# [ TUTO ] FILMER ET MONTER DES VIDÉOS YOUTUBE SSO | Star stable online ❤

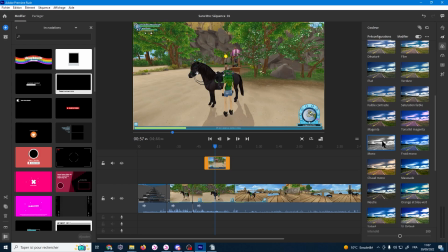(12:37)
Perso, j'en utilise très très rarement, à part, bon, bah, quand il y a une petite blagounette, mettre un filtre noir et blanc, ça peut être cool.
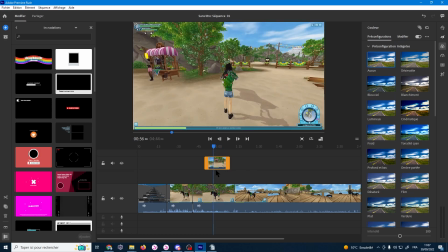(12:45)
Donc ça c'est pareil, on découpe par exemple. Je vous montre. On fait une petite découpe.
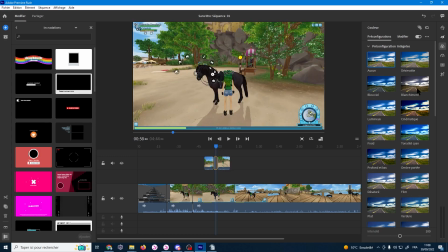(12:51)
Et admettons ici exactement j'ai fait un fail. Donc je vais mettre un effet noir et blanc.
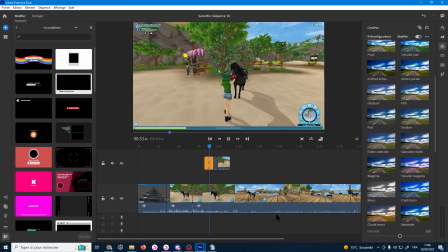(12:57)
Et donc du coup ça donnera ça à l'écran. Voilà. Bref. La vitesse de lecture.
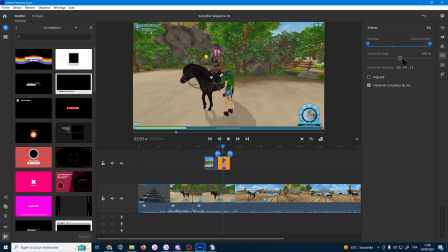(13:10)
Bah écoutez, comme son nom l'indique, ça va accélérer la plage. 250, eh bien ça ira beaucoup plus vite. Bon, ça lag un petit peu à l'aperçu, mais c'est normal, quand vous ferez un rendu, ça sera nickel.
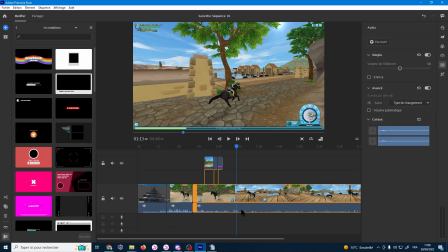(13:27)
Ensuite, vous avez l'audio. Donc ça, c'est l'audio de votre source initiale de vidéo.
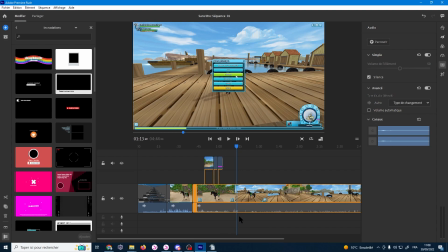(13:33)
Donc vous allez pouvoir la silence, si vous voulez rajouter des musiques par-dessus par exemple. Ou régler le volume. Simplement, vous voyez que là, en bas, ça bouge. Donc là, ça va être beaucoup trop fort. Je vous conseille de, quand vous lancez, que ici, là, ça soit à peu près jaune, vert jaune au maximum.
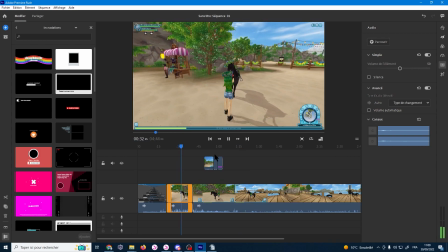(13:52)
Voilà, faut pas que ça monte dans le rouge, en fait. Sinon, ça va casser les oreilles de tout le monde et ça va saturer.
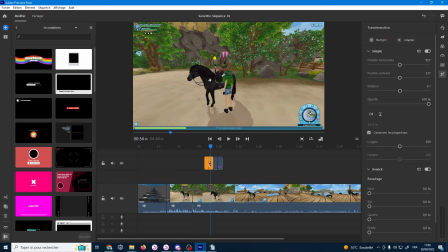(13:57)
On a le recadrage. Donc le recadrage, c'est seulement pour les éléments que vous avez mis ici. Par exemple, vous voulez rétrécir ça, ok.
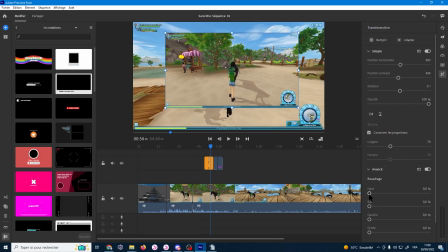(14:04)
Mais vous voulez aussi le recadrer, le découper, vous allez... utiliser les petits ascenseurs qui sont là. Voilà, ou modifier la taille, mais ça vous pouvez le faire en direct. Donc une fois qu'on a vu tout ça, donc ça nous on n'en a pas besoin, c'était vraiment pour vous montrer.
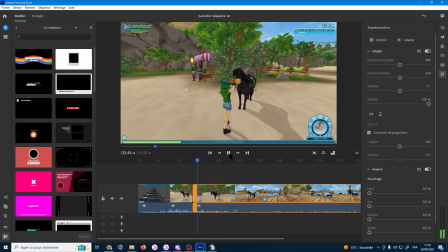(14:23)
Donc une fois qu'on a tout ça, bah là nous on va faire notre découpage.
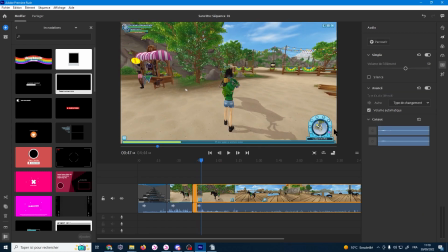(14:26)
Déjà je vais silence parce que je sais que j'aurai pas besoin du son de ça.
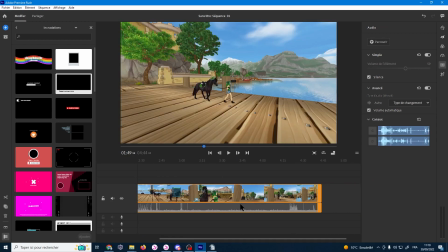(14:33)
Et donc je vais pouvoir découper ce que j'ai fait tout à l'heure.
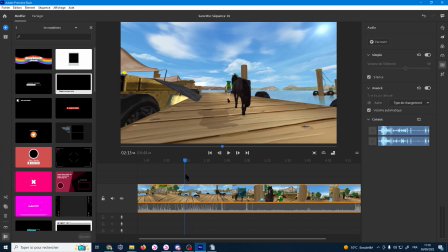(14:39)
Alors c'est pas la même vidéo mais c'est pas grave, l'idée est la même. On va le prendre ici.
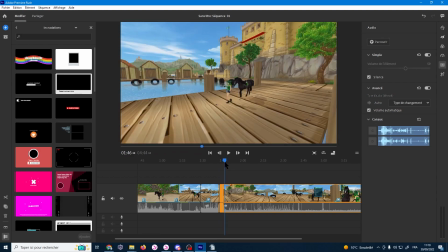(14:48)
Alors voilà, juste avant le mouvement de caméra, je voudrais couper. Hop, je coupe.
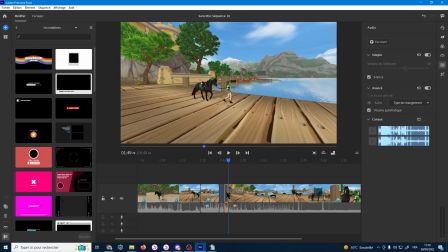(14:58)
Voilà, donc là j'ai de l'autre côté, donc je vais supprimer le mouvement de caméra, comme ça. Et hop, je vais supprimer, parce que ça va être trop long sinon.
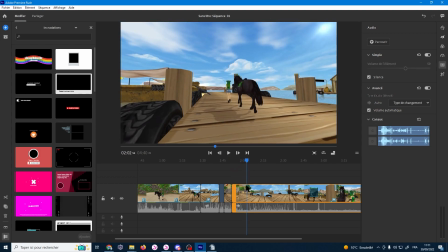(15:13)
La dynamiser un petit peu, voilà, là j'ai un super plan, donc je vais retirer ce qu'il y a entre les deux.
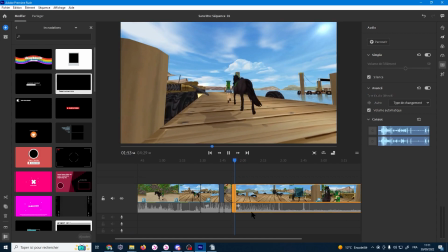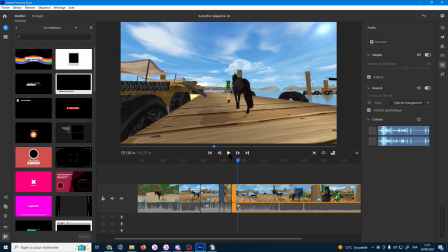(15:24)
Pareil, je vais redécouper.
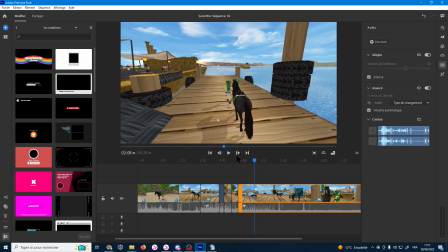(15:29)
Voilà, là j'ai un autre plan qui m'intéresse, ici.
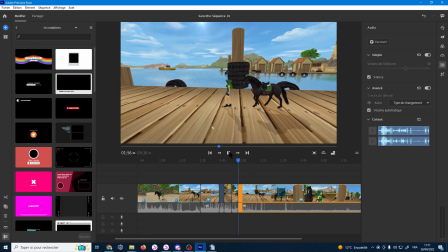(15:33)
Donc je redécoupe, je retire ce qu'il y a entre les deux. Ah, pas assez longtemps.
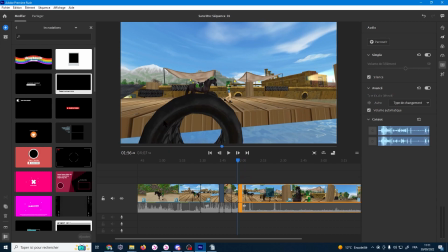(15:41)
Alors, s'il revient. Ah non, ici, voilà. On va se mettre ici, c'est plus sympa. Il y a quelque chose au premier plan, un petit peu construit, même si c'est un peu aléatoire.
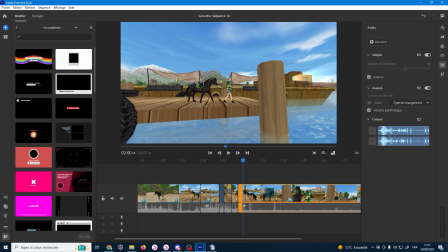(15:51)
Voilà, donc là je recoupe. Et je vais...
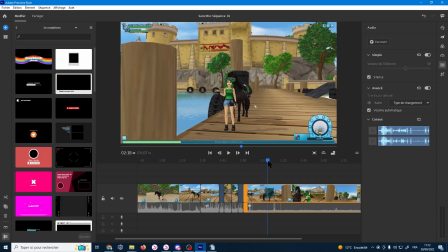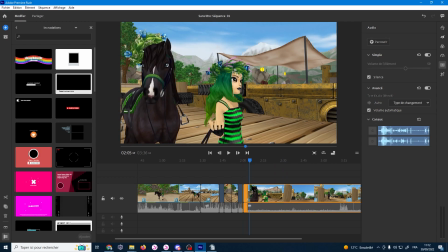(16:05)
Voilà, on va couper tout ça. Hop, juste avant que ça bouge, je coupe. Je cherche une image qui m'intéresse.
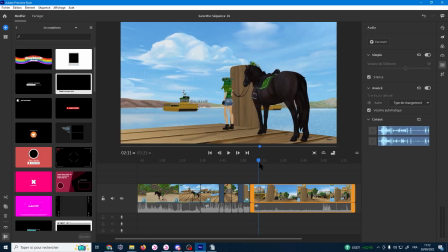(16:12)
Voilà, par exemple celle-ci. Je pense que vous avez reconnu ma vidéo d'introduction. Je trouvais ça très sympa avec les bateaux qui passent derrière, voilà.
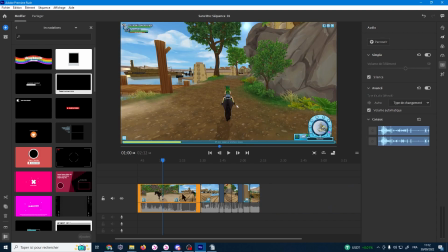(16:19)
Donc nous, on va laisser comme ça pour l'instant. Donc on va retirer vraiment le début qui ne nous intéressait pas.
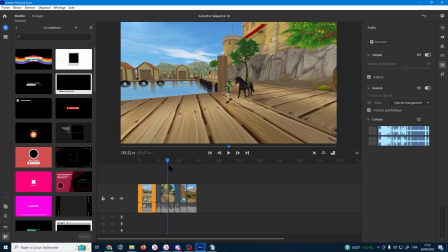(16:26)
Et on va garder juste ce qu'on a découpé. Voilà. Même là, c'est un peu trop long, vous voyez. Il faut vraiment être un peu plus... En fait, ça dépend vraiment de ce que vous racontez, mais il vaut mieux être vraiment un peu plus dynamique. Donc, j'en enlève une partie et on recommence.